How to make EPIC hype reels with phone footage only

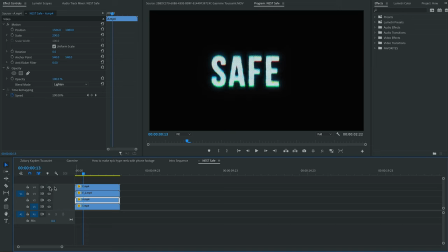18:55 undo them you'll see I had to go letter by letter and make the words myself it was just two words so you know it's not that bad but
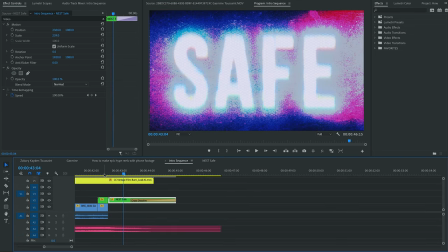19:04 yeah so that's how I finished it I thought it was a good way to
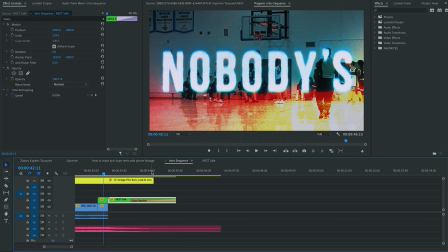19:09 finish since the song says nobody's safe a few times during
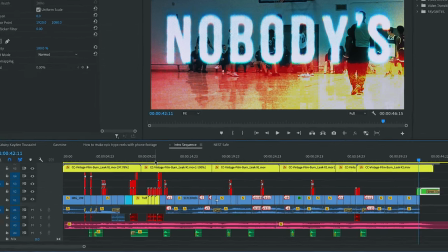19:14 the hype reel and yeah overall that's pretty much it like i said all the red stuff that
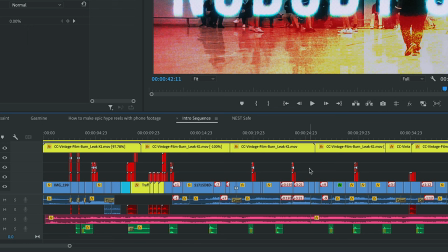19:20 you see here are all either shake effects or glitch effects things like that some of them came with audio as well otherwise all the blue audio is the original audio from those clips and the green here are some sound effects that i added
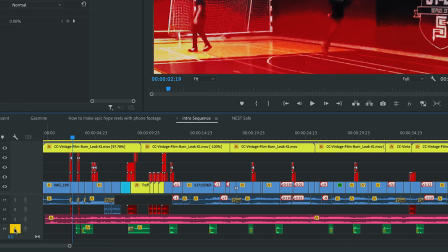19:40 because I wanted dunks and shots and things like that to have a maximum impact. So I added sound effects for my sound effects pack. If you don't know, I do have a sound effects pack and a LUT pack available on my website, beyondthegame.tv.
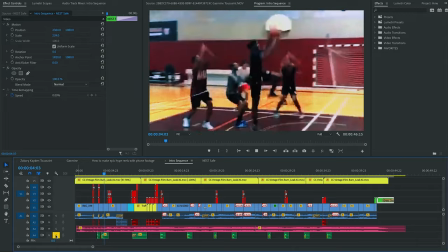19:58 There's links in the description, obviously. I didn't put one there because there was one in the original.
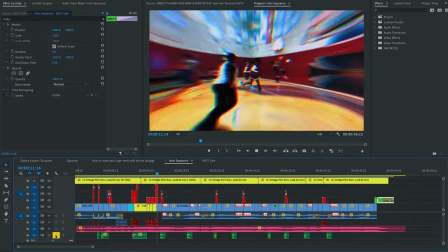20:08 See, I had a traffic there, dunk,
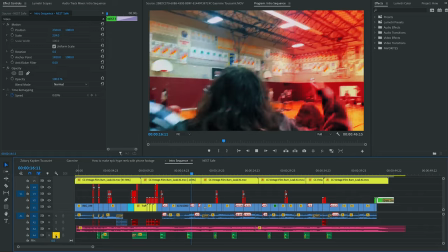20:11 well that one wasn't great but with the music it works.
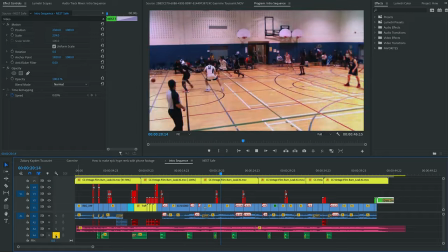20:18 That was better.
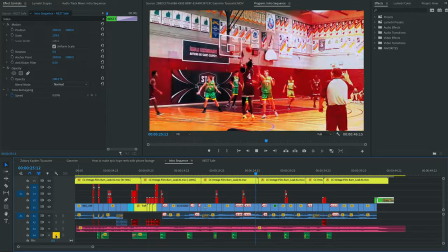20:21 And nothing there because I think the music was pretty intense.
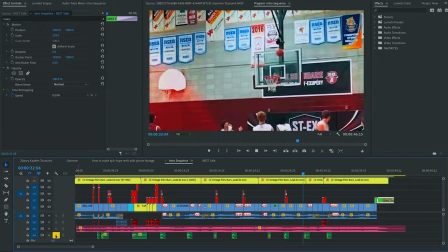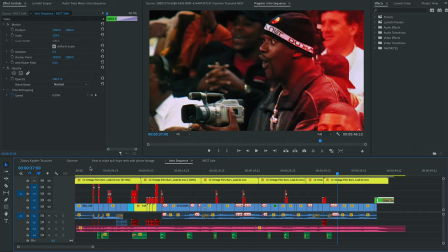20:35 So just like that, it sounds a bit silly but with everything else.
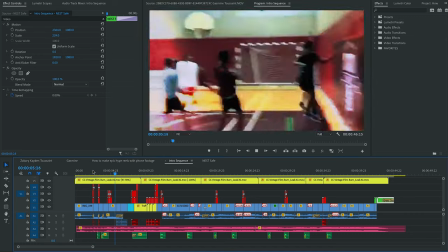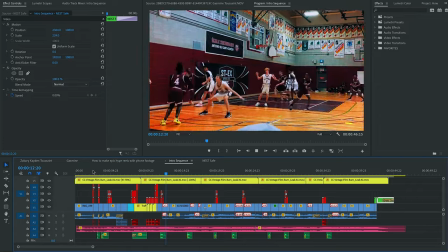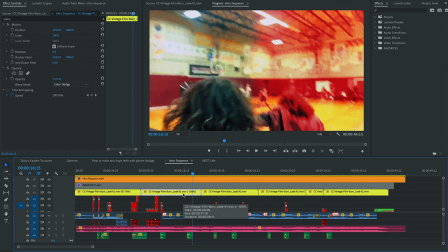20:53 Otherwise, with these things here, the film burn leaks, I used the same one the whole way through.
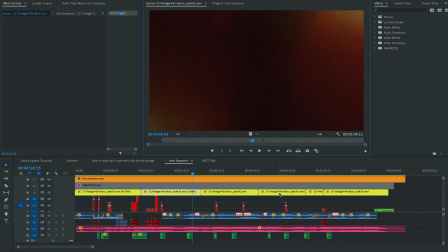21:02 I think every second one is played backwards, but it's all the same one.
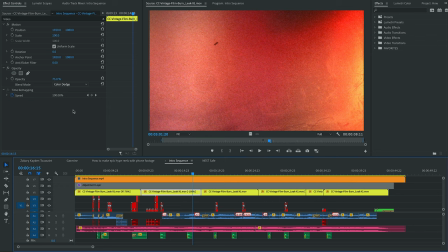21:09 All I did is with the blending mode,
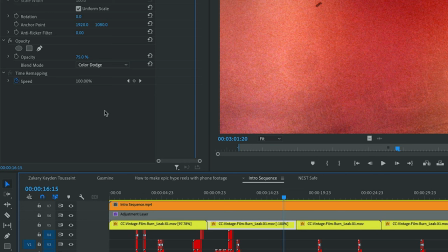21:12 I used the Color Dodge blending mode because I played with the scale of these clips so much. the quality is you know technically atrocious so I wanted to make the most of it and make it look as grungy as you know broken burnt all these things as much as possible I wanted to make it look like it was more on purpose than by default because it's phone footage so yeah for those reasons,
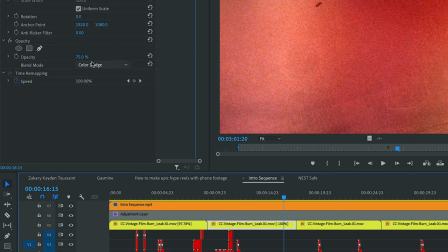21:42 I went with color dodge and with a 75% opacity. If I was using my camera, my Sony FX3, I would have gone way lower with the opacity.